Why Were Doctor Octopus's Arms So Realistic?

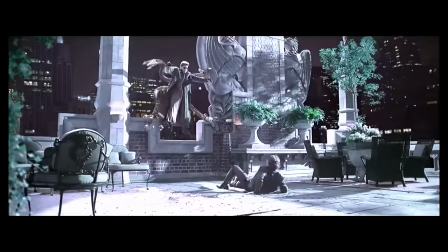[0:00]
The visual effects of 2004's Dr. Octopus struck the perfect blend of both CGI and practical effects,
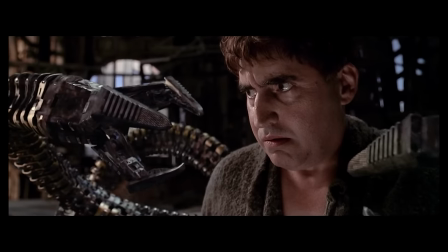[0:07]
because his murderous tentacle appendages were actually brought to life via this highly unorthodox combination of these genuine practical puppets,
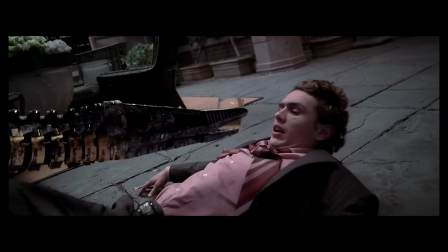[0:16]
which were then masterfully enhanced with CGI overlays, to achieve this balance of both consistent visual quality and impossible comic
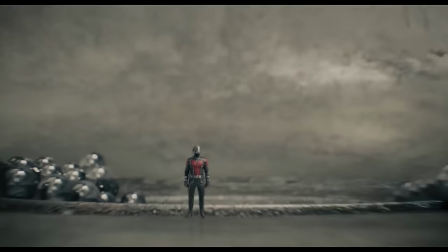[0:24]
book moments that very few superhero films have ever managed to live up to since.
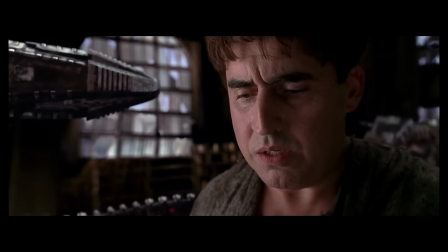[0:29]
And this was all because director Sam Raimi wanted to do something a little different with Doc Ock.
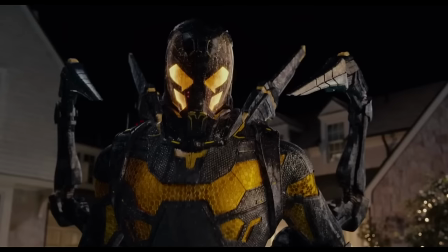[0:35]
And not just have him be another generic villain of the week, like we so often get nowadays,
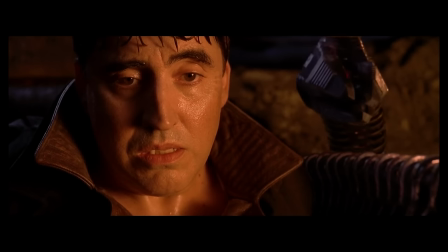[0:39]
but instead use him as this avenue to tell a timeless and universal story.
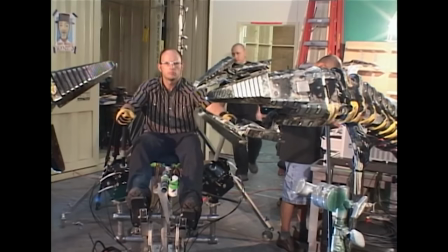[0:44]
So that's why in this video, we're going to cover how exactly they even did these arms practically,
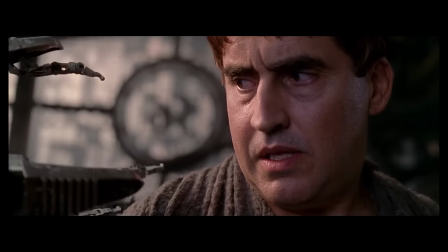[0:49]
how this made the entire story of Spider-Man 2 even remotely possible, and why,
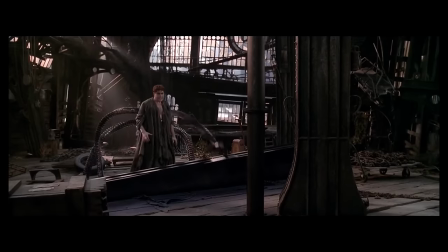[0:53]
after almost 20 years of VFX development between Spider-Man 2 and Doc Ock's return in No Way Home,
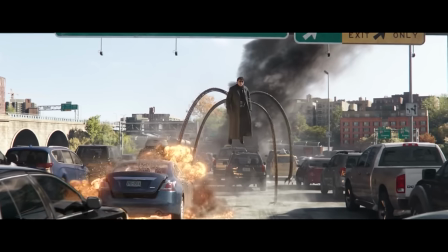[0:59]
do his arms look about the same, if not maybe worse?
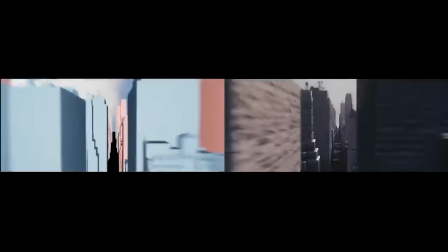[1:03]
So, arm yourself as we use all of this to answer why the visual effects of Doctor Octopus have aged so flawlessly.
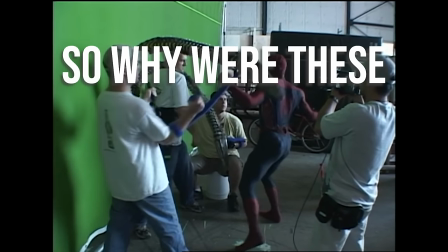[1:10]
So, why were these arms done practically?
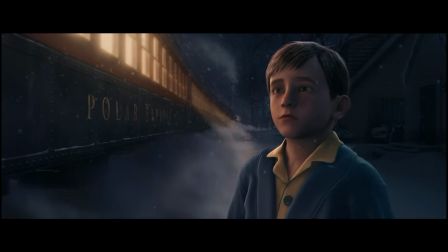[1:13]
I mean, 2004's CGI wasn't amazing or anything, but it probably could have done this for an entire film.
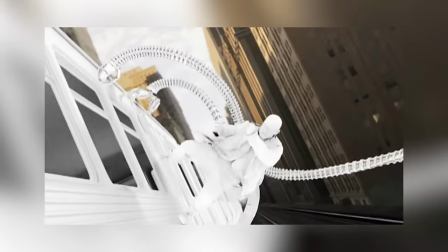[1:20]
Well, from both a character and a visual effects perspective,
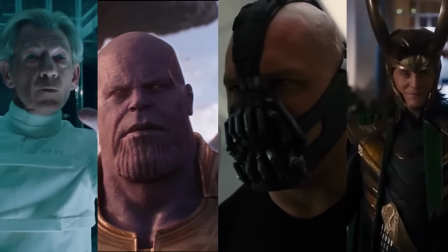[1:23]
the thing that made Doc Ock stand out from any other villains is that he's not just one singular character.
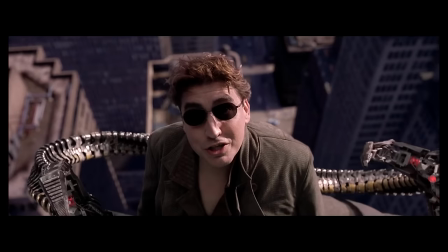[1:29]
Because at the core of Otto's story, and the thing that makes him such a fantastic villain,
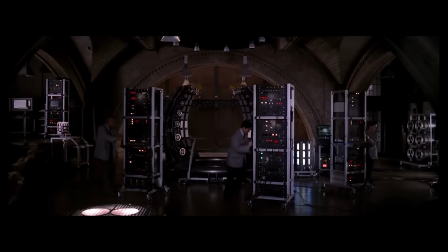[1:34]
is this tragic tale of corruption that comes along with him, where he initially sets out to give free energy to the entire world,
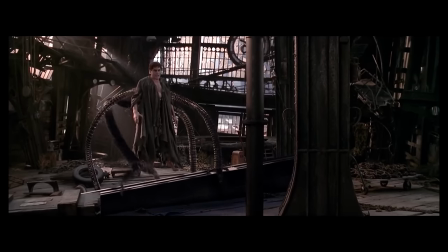[1:42]
but along the way gets it warped and twisted by these four mechanical arms that drag him down into a life of crime.
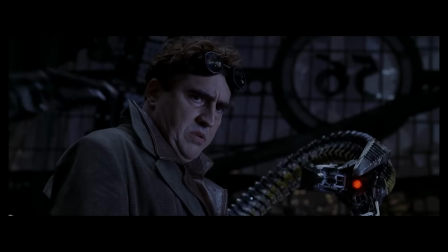[1:48]
And so, to bring this whole corruption story to life, they not only needed performances from Dr. Octopus's actor, Alfred Molina,
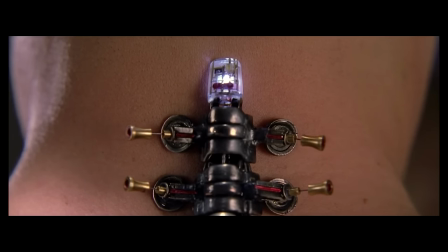[1:56]
but also, these four mechanical arms that were fused to his spine needed to be manifested as their own complete characters as well.
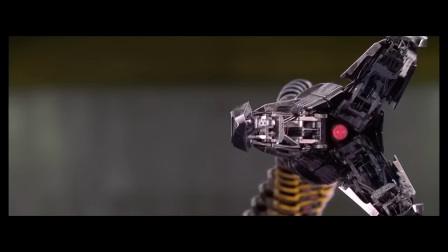[2:03]
Essentially, taking on the role of Alfred Molina's co-stars, and having to perform alongside him by emoting everything from anger,
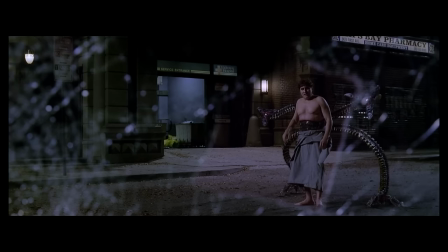[2:11]
to submission, to manipulation. because for them to be these corruptors of Otto,
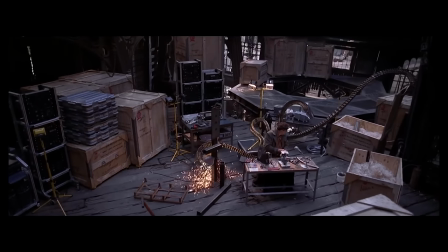[2:16]
they had to be fully personified as their own separate entities so that they could independently slither around Otto's back and
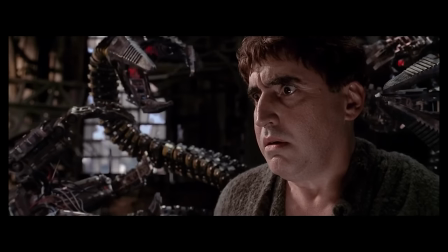[2:23]
whisper their poison directly into his mind.
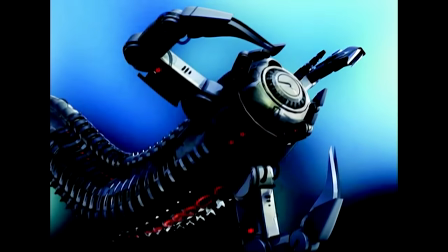[2:25]
And so if you look at this objectively, this is a rather tall order to fill, both narratively and visually on screen,
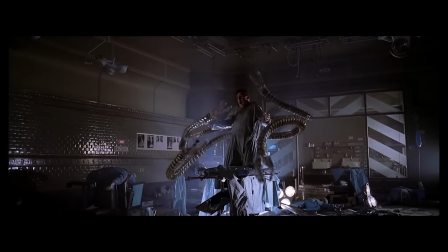[2:33]
when you consider that half of Dr. Octopus's character is coming from these completely fake things because these things can't even talk.
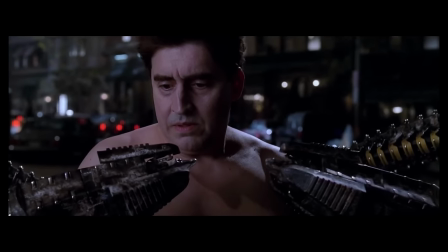[2:41]
So this whole corruption narrative would have to be manifested completely via how they physically moved on the screen and how they interacted with Otto.
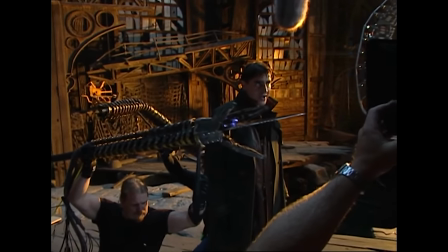[2:49]
And so this is where the use of practical puppets became this incredibly good decision.
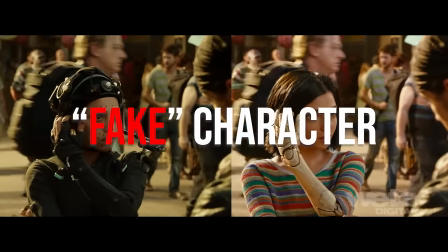[2:55]
Because typically if you're gonna make a fake character out of CGI and you wanted them to feel authentic,
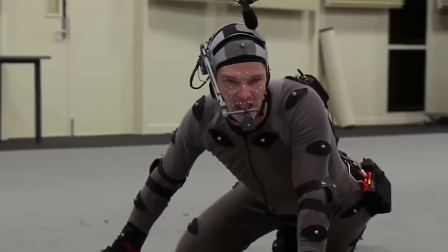[3:01]
then what you generally do is record a real actor in one of those really unflattering
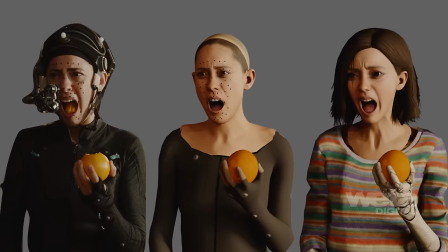[3:05]
grey suits that digitally capture their emotion and performance for you. because this way,
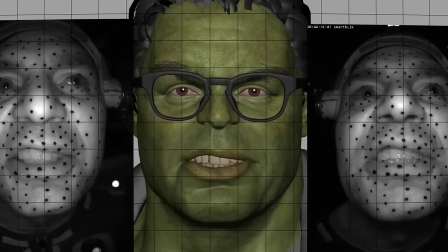[3:10]
a talented actor can lend their skills to you and give you this really realistic baseline for your CGI character's performance.
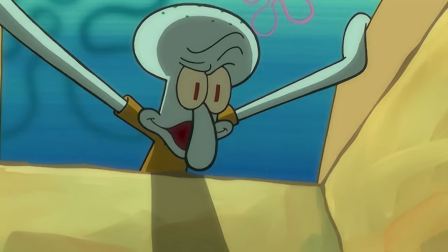[3:17]
But obviously, in real life, there's nothing that you could use as a motion capture stand-in for any of these giant robot tentacles.
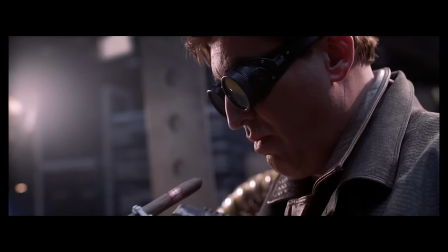[3:26]
And so without this, poor old Alfred Molina would just have to imagine the CGI he'd be acting against.
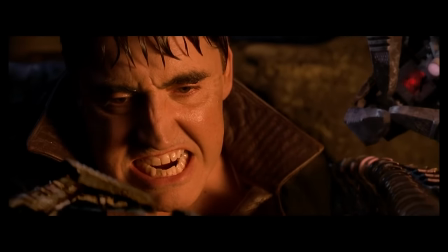[3:31]
And this would have made it so much harder for him to craft this genuinely powerful emotive performance
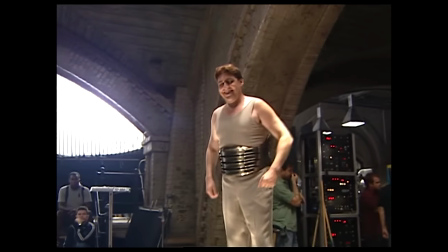[3:36]
that makes up like half the soul of this film because there'd just be nothing for him to work with.